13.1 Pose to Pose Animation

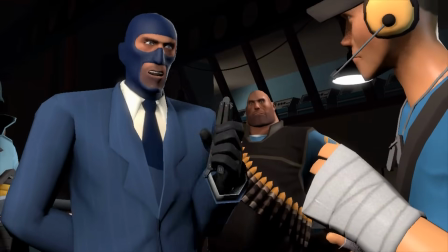(0:11) If you managed to kill them, I assure you they were not like me.
Pose-to-pose animation.
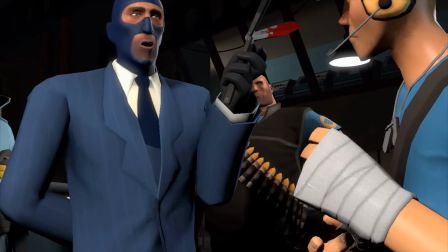(0:19)
This method allows an animator to define important acting beats in a simple,
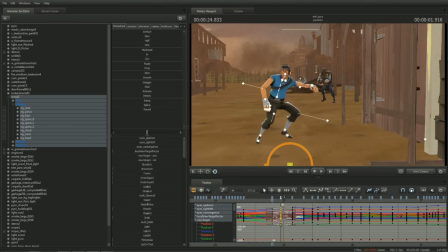(0:24)
easy-to-edit format, setting up a framework on which to build complexity and nuance.
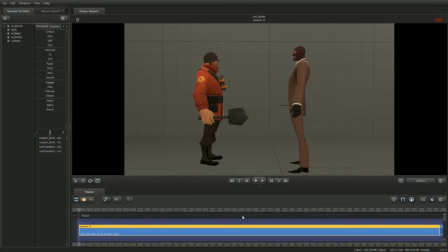(0:29)
It works like this. Pose a character. Scrub in time.
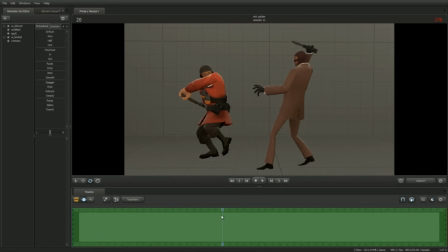(0:35)
Pose again.
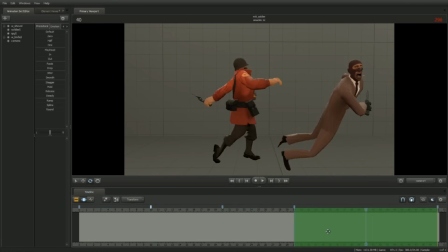(0:38)
Transition between the poses using a variety of techniques such as in-betweening, splining, and offsetting.
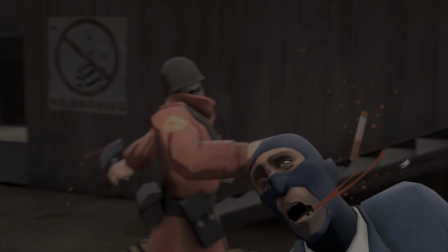(0:47)
This series of 4 tutorials will cover all the basic steps necessary to create animation in this style, starting with the most fundamental step, posing. Character animation is the art of body language.
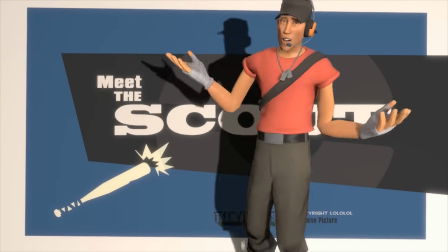(1:02)
To make an effective pose, we'll need to draw in that language.
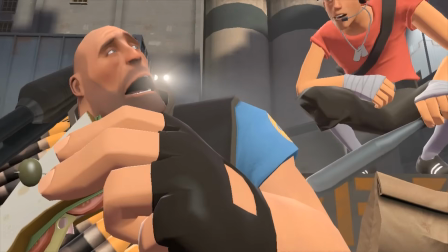(1:05)
A pose can be likened to a single image that encapsulates what the character is thinking, feeling, and doing.
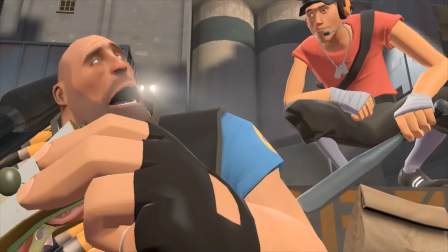(1:13)
From the heavy's clueless stare to the scout's conceit, the single image says, "I caught you off guard, and now it's time to dish up some punishment."
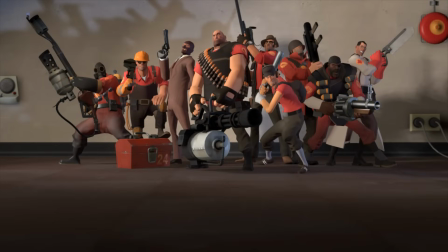(1:21)
Even a character standing in place expresses a lot. Every pose in the stationary group shot expresses something about who that character is.
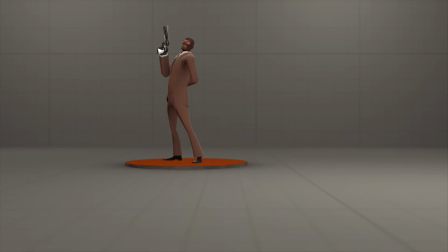(1:29)
Take a look at the spy, for instance. We could describe his attitude as strong, in control, composed, arrogant even.
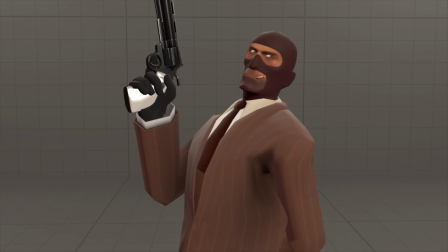(1:38)
We also get the sense that he's listening in, observing without being observed, ready to get the drop on the blue team. Let's have a go at creating this pose.
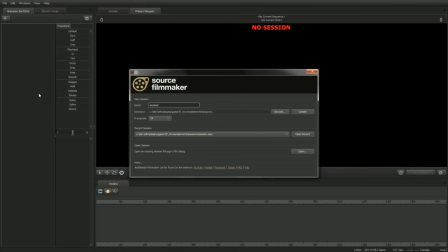(1:50)
Launch SFM and create a new session by clicking on the Create button in the Start window.
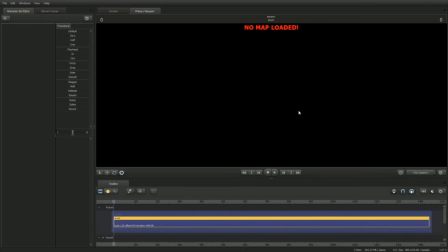(1:56)
For this tutorial, we'll use the map called Stage. Right-click on the viewport, select Load Map.
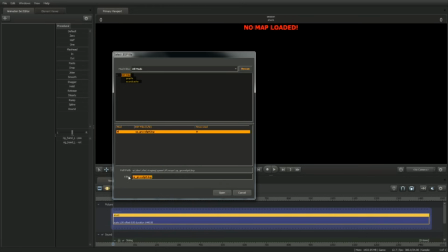(2:04)
To help find the map, type in Stage in the Filter dialog box. If it doesn't show up, make sure Mod Filter is set to All Mods.
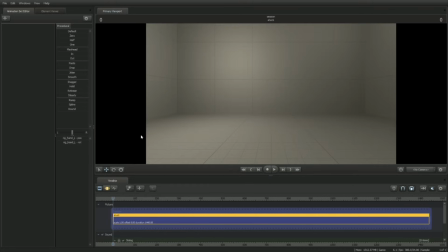(2:14)
Double-click on the map name to open. Now let's load in the spy model. Click on the plus icon in the Animation Set Editor. Then click on Create Animation Set for New Model.
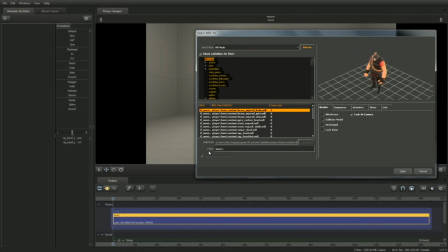(2:29)
Type in HWM/spy in the filter box to help find it. Make sure the model filter is set to All Mods just in case it doesn't show up.
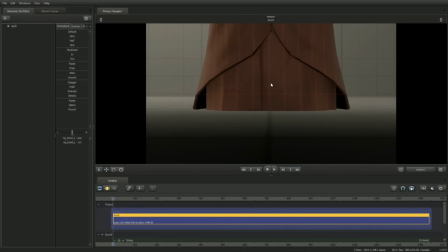(2:41)
To get a better look at the spy, use the WASD and Z and X keys in combination with left-click drag to navigate the camera around the scene.
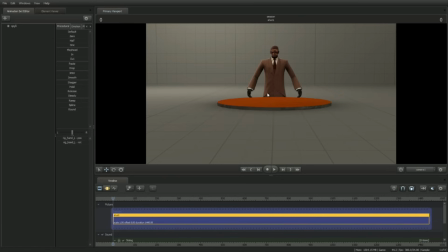(2:54)
Now let's place him on a more appropriate spot on the floor. Enter the motion editor by clicking on the motion editor icon in the timeline window.
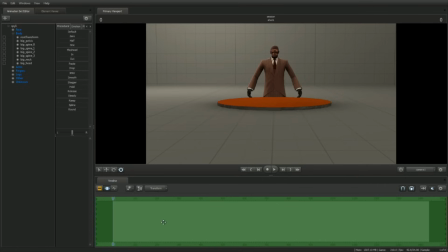(3:03)
The green area, known as the time selection, denotes the region of time the animation will be applied to. By default, all of time is selected. Let's place the spy in a more appropriate location.
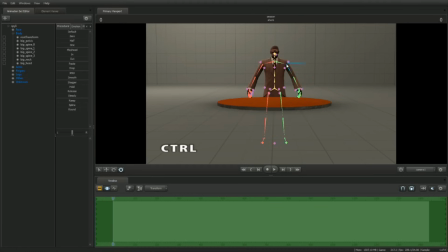(3:16)
Holding down the control key will display all controls in the model's hierarchy. Between the spy's feet is a control called root transform. Moving the root transform control will move the entire character. With the control key still held down, left click to select it.
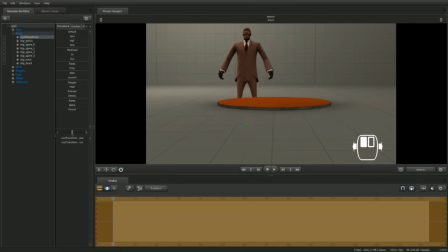(3:34)
Left click drag the square in the center of the manipulator. Notice that the spy moves relative to the camera plane. Whilst dragging the manipulator, try holding down Alt. Observe that, by moving the mouse left or right, that the spy will move towards or away from the camera.
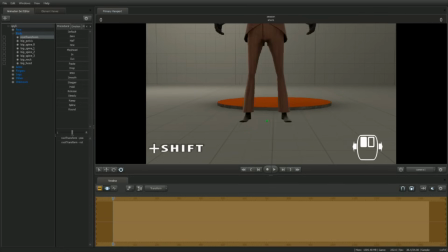(3:53)
Now while left click dragging, try holding down Shift. Now when you move the manipulator, it will snap the control to the floor. Note that the time selection is turned orange. This means that changes applied are stored in a temporary buffer known as the floating modification layer.
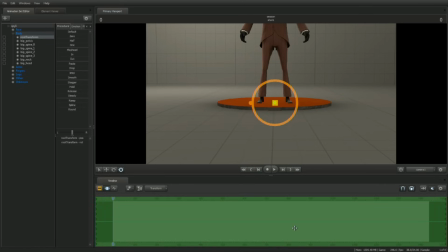(4:13)
To apply changes, press Enter. Now let's try moving his hips.